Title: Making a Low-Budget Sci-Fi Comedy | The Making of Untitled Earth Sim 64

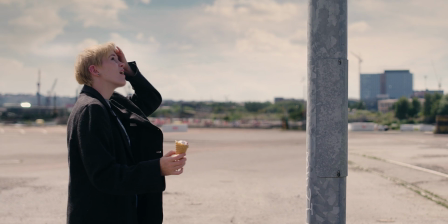In that case, it was easier to shoot her walking into a real lamppost and to replace the background. Another curious visual effect is this shot where Karen gets an ice cream on her head.
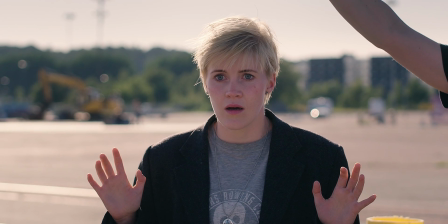One take, we'll nail this.
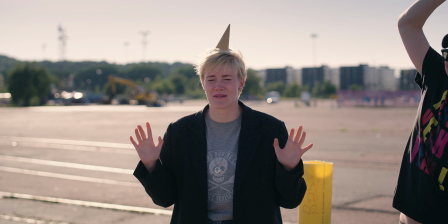This was the first take and we only had time to do 2, and in the second one the ice cream fell down to the side.
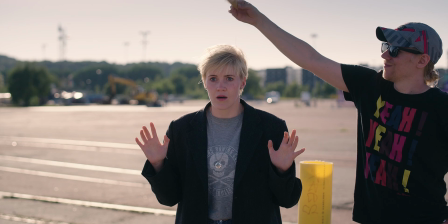Not bad, but I wanted it to stick on her head like a dunce cap, so I grabbed the first take and I actually replaced her face so that we don't see her laughing.
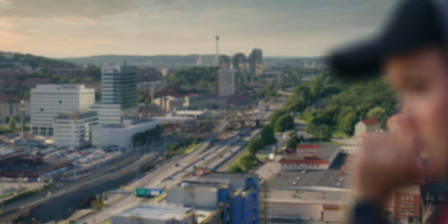One final example is this establishing dolly shot, which isn't a dolly shot at all. With the limited budget and time that we had, it just wouldn't have been possible to bring a dolly up the mountain.
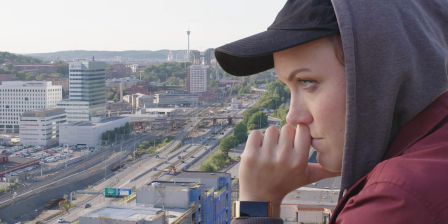So what I did was I shot 2 static shots, rotoscoped Aya out and put them together with a digital camera move and focus pull.
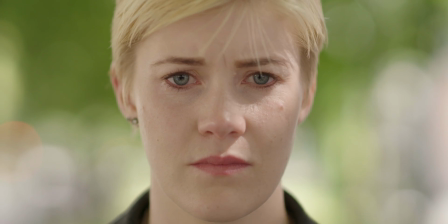That's what I love about visual effects, that it's not just a tool to put superheroes and lasers into your film.
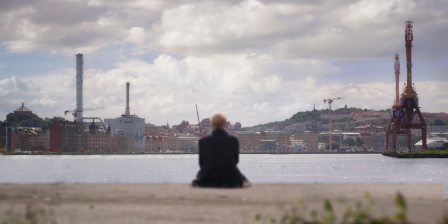You can use it in all kinds of ways to your benefit.
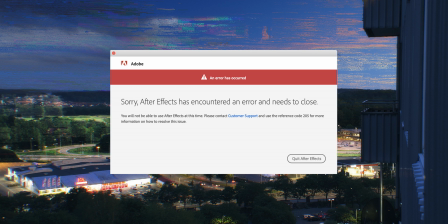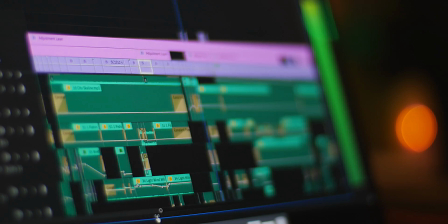Something that a lot of people might not realize is that, with the exception of some of the dialogue, essentially every single sound is added in post. There's a few different reasons for this, but it essentially comes down to sound quality and sound design.
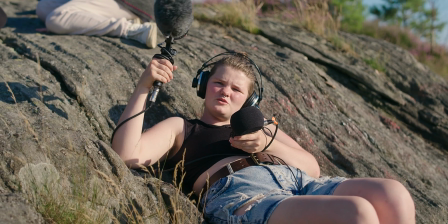The microphone on set isn't always gonna pick up all the sounds that the audience expects to hear, and in some cases reality just doesn't sound that good.
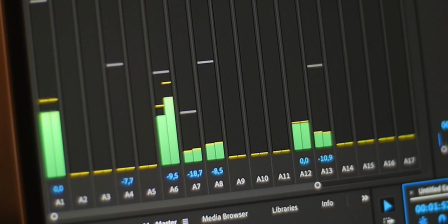When you create the sound from scratch, you're able to fine-tune and to make sure that everything has the right tone and feel.
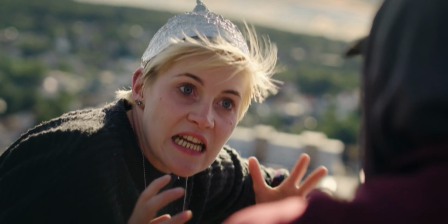In the case of a comedy, there's also a lot of ways that sound can be funny.
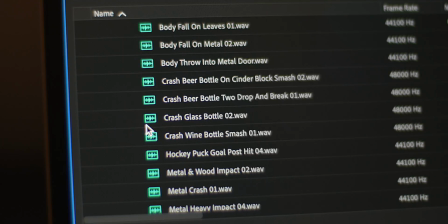There's a lot of examples where I put in little background sounds to accentuate what's happening on screen.
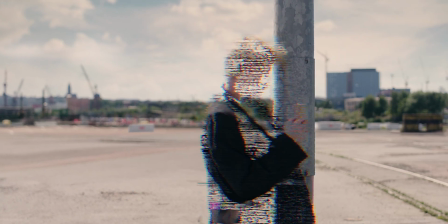After Marie walks into the lamppost, I added seagulls that are almost laughing at her.
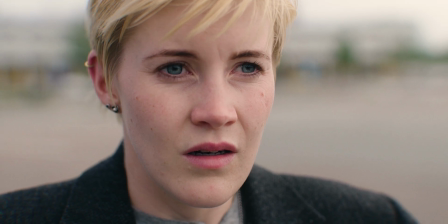Or after she finds out about the simulation, you can hear the screeching of tires. Almost as if her world is screeching to a halt. There's also cases where you have to record the dialogue afterwards, which is a process called ADR.
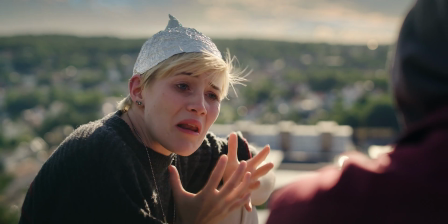This isn't necessarily something you want to do, but sometimes you have to. In our case, I had decided to shoot the dialogue scene with a friend on a mountain next to a highway. I knew that it was a pretty noisy location, but I just thought it was worth it. I figured I would be able to save the sound with some noise reduction, and that worked with Karen's dialogue, but Aya's dialogue turned out to be completely unusable and we had to replace all of it.
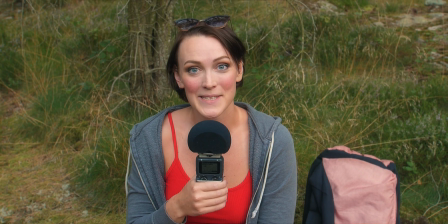We're here to record automatic dialogue replacement because someone decided to shoot next to a
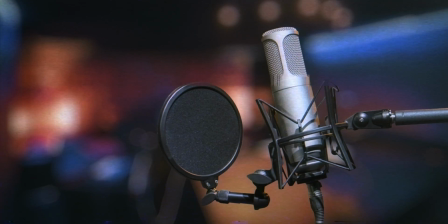highway and now we're at the Generally, you record ADR in a quiet studio in order to get the best sound quality possible, but it's very easy for ADR to sound fake or to sound too perfect.
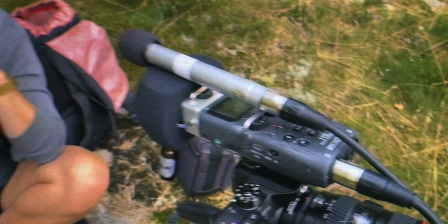I just needed it to sound good and to sound real, so we actually recorded it outside using the same equipment as on the main shoot.
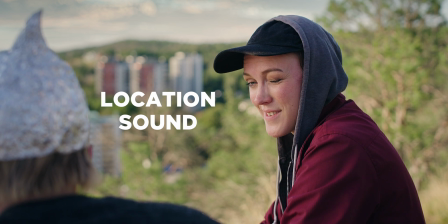All you've done is found proof that there is a creator. All you've done is found proof that there is a creator.
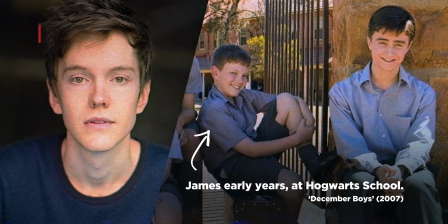I also want to take the opportunity to thank my friend James, who played the voice of the alien researcher.
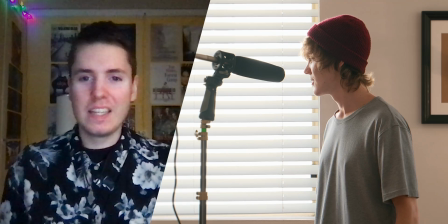He lives in Sydney, Australia, and it was great to be able to collaborate from different sides of the world.
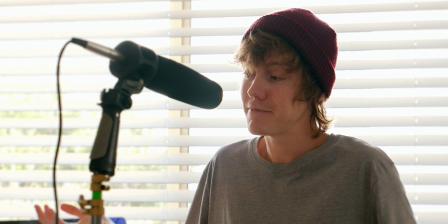James was kind enough to do one recording before the shoot so that we could have playback on set, and then one more recording during post in order to refine and alter some lines.
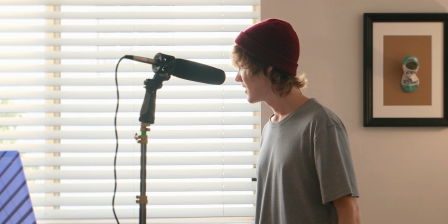How was that, John? James, I think I love you. Cool.
When it came to the music, I decided pretty early on to go for licensed songs rather than original score. One of the reasons was that I wanted a variety of music that would have been pretty difficult for one composer to create.
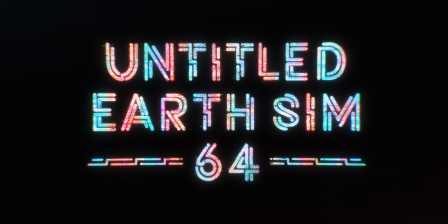In the end credits alone, there's everything from elevator music to J-pop, 50s horror, heavy metal.
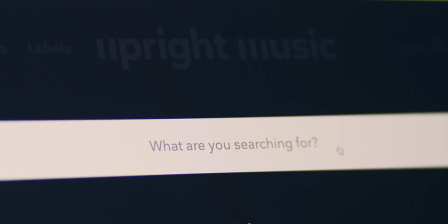And it also made financial sense because I was able to use the website Upright Music to license all of the film soundtrack for about $300 US. The same amount would have given me maybe half a song of original score. So even though original music is nice, I don't think it's always the right answer.
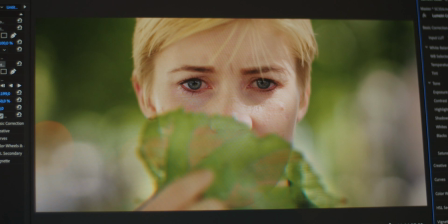The final step in creating the look of the film is the color grade.